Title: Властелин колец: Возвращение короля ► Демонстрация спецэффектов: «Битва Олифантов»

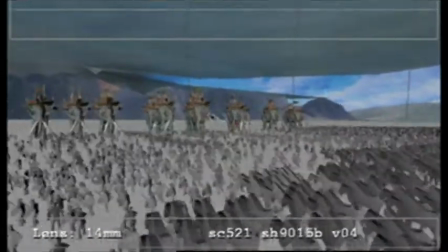0s
Итак, это предпросмотр сцены битвы на Пеленорских полях. И это наш первый шаг на пути к воплощению идеи и сценария данного эпизода.
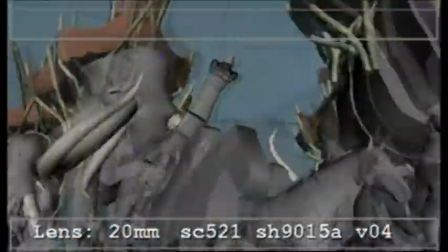8s
Мы используем режим предпросмотра, поскольку он работает очень быстро. В нем легко что-то менять, экспериментировать с идеями, он очень гибкий.
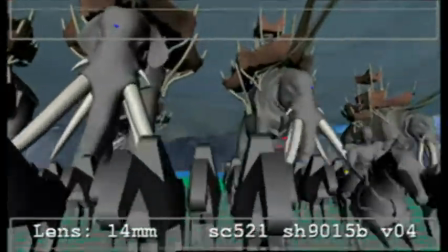16s
Это позволяет Питеру проверить любые возможные варианты, и нет необходимости проводить массу лишней подготовительной работы.
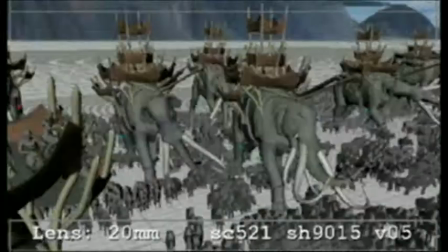23s
В целом это похоже на работу с набросками, только вместо рисунков мы используем цифровые макеты.
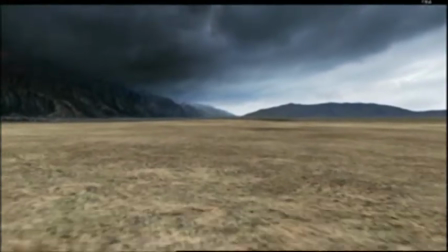30s
Пеленорские поля настолько уникальны и так хорошо описаны Толкином, что мы не смогли найти в Новой Зеландии подходящего места для съемок.
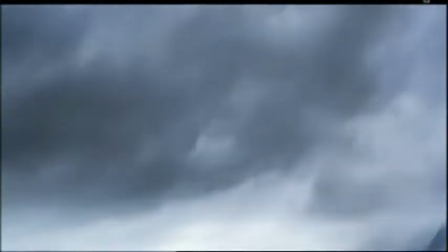38s
Мы знали с самого начала, что пеленорские поля будут создаваться искусственно при помощи 3D-технологий.
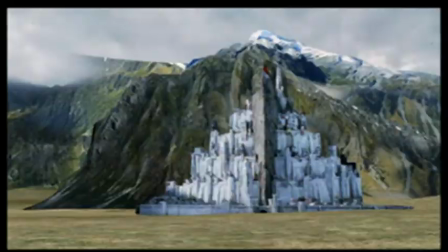44s
Работа над этим ненастоящим окружением была довольно интересной.
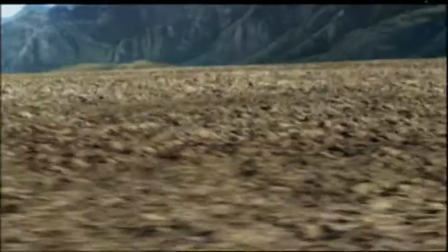47s
Мы использовали огромное количество фотографий различных уголков Южного острова в окрестностях Твайзела,
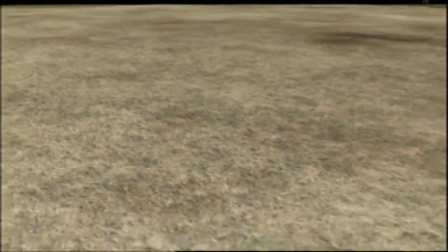53s
а также мы ездили к горе Кука, где сделали множество снимков.
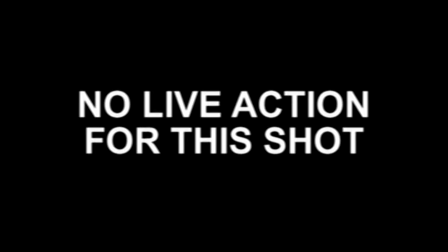60s
Огромные протяженные планы с конницы Рохана мы решили сделать в цифровом виде,
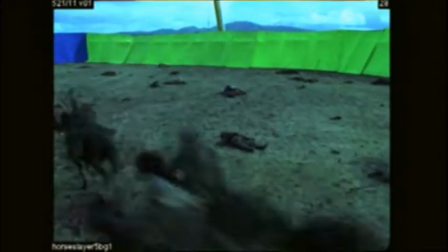65s
но для основной части битвы элефантов мы решили снять как можно больше настоящих всадников, добиваясь правдоподобия и реализма в изображении лошадей.
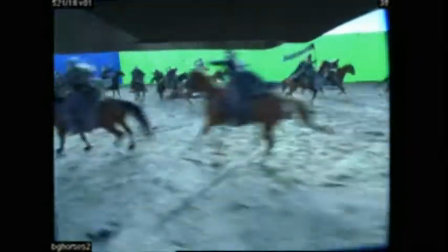74s
Это вызвало множество проблем, поскольку синие и зеленые экраны, расположенные позади них, нужно было полностью убрать,
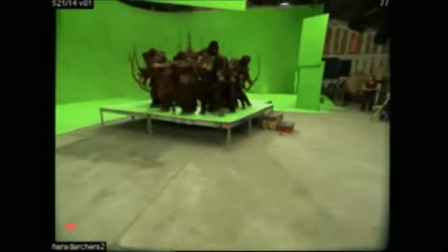82s
заполнив это пространство рисунками, используя множество повторений и наслаивания их друг на друга.
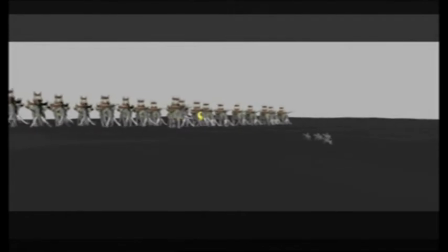90s
Все элефанты, естественно, созданы на компьютере и анимированы вручную, как и любое соприкосновение с ними.
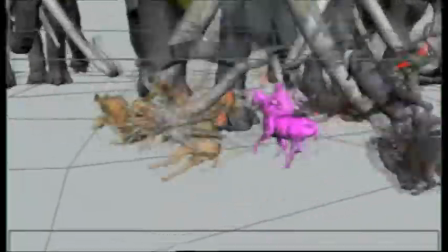95s
А также все трюки тоже сделаны в цифре. Мы пользовались библиотекой движений буйствующих элефантов, из которых составили эту сцену.
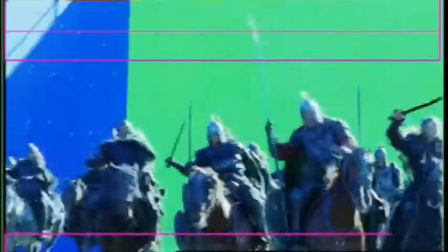102s
Иногда мы добавляли какой-нибудь объект, как, например, этот меч. Такие случайные объекты добавляют реалистичности.
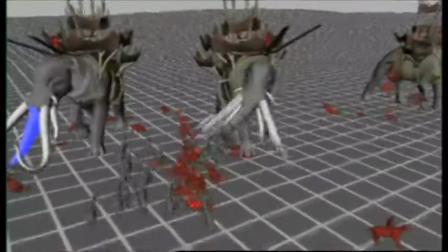109s
Ступни и нижние части ног элефантов были настроены так, чтобы чувствовался их огромный вес, и аниматоры могли контролировать их тяжелую поступь.
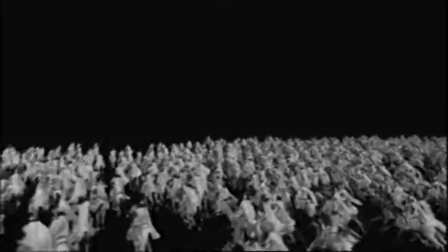119s
Массовка — это инструмент, который мы использовали для создания дополнительных эффектов на задних планах.
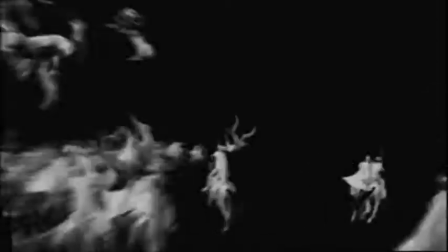124s
Он позволял осуществить захват движения людей и лошадей и создать для них свою систему управления.
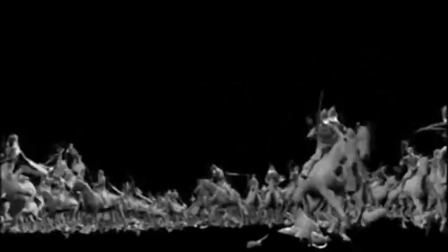130s
Эта сцена довольно сложная. Мы должны были выяснить, как сделать так, чтобы объекты не только не накладывались друг на друга, но и знали, где находятся анимированные элефанты.
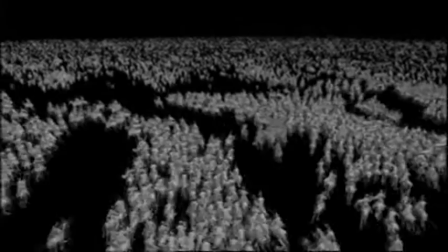139s
Недопустимо было, чтобы они проходили сквозь их ноги. Всадники должны были целиться в элефантов из луков, а поток конницы должен был двигаться так, как того требовала сцена.
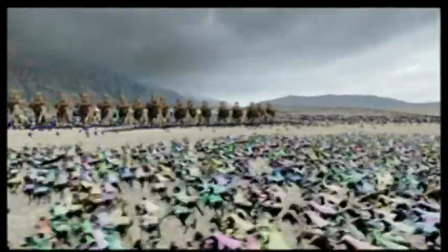148s
В грубой композиции можно посмотреть все составляющие,
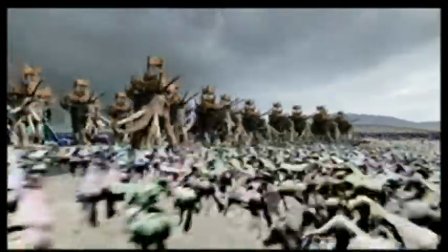152s
отразить их наиболее полно, наложить друг на друга так, как они будут выглядеть в готовой сцене.
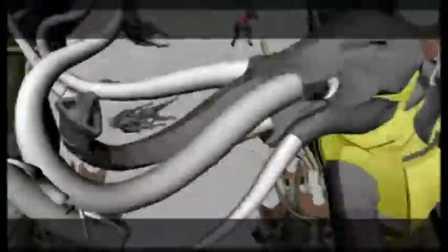157s
Одной из самых сложных задач для пеленорских полей стало смешать вместе лошадей,
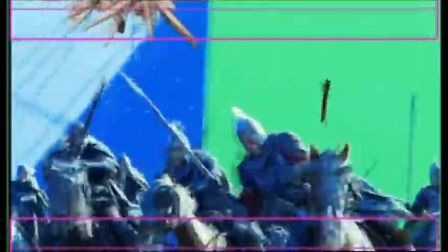162s
элефантов, 6 тысяч роханцев, 250 тысяч орков в этой гигантской игре в шахматы.
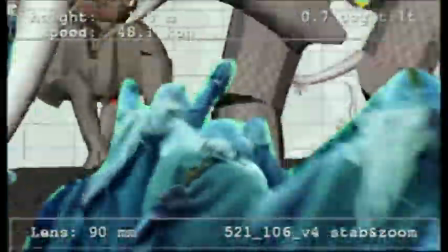167s
Грубая композиция — отличный способ посмотреть, как они сочетаются друг с другом,
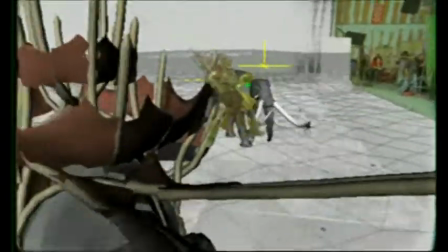172s
как проходит взаимодействие, проследить ход битвы от кадра к кадру.
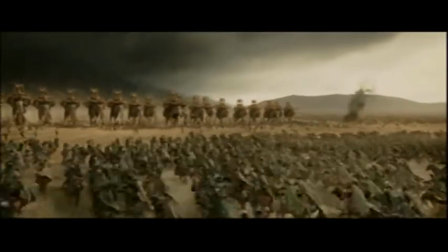177s
На окончательную обработку этой сцены у нас ушло от 1 месяца до 5, в зависимости от сложности составляющих самого эпизода.
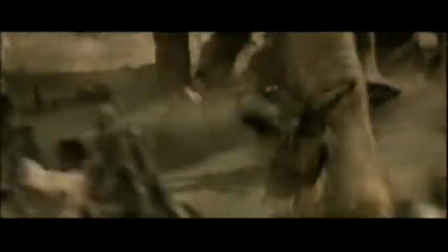185s
Животные отрисованы вместе с текстурами и кожей, все детали показаны очень точно.
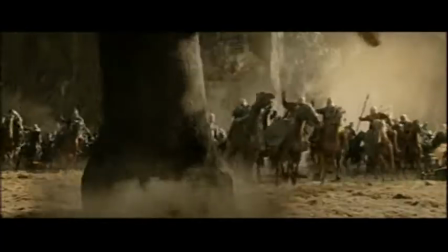190s
На этапе композинга были добавлены сотни дополнительных слоев пыли и дыма.
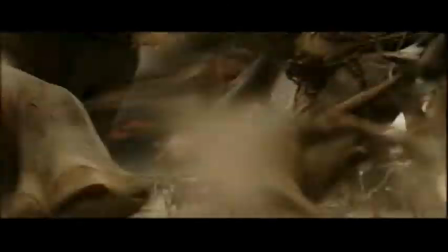195s
Каждый из этих кадров может состоять из более сотни различных слоев, это вполне реально.
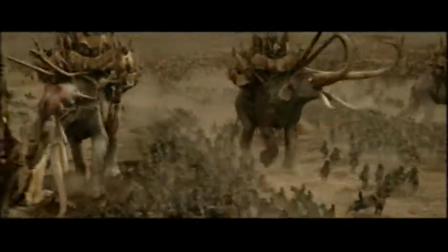200s
Здесь много всяческих тонкостей, которые заставляют вас поверить, что этот мир настоящий.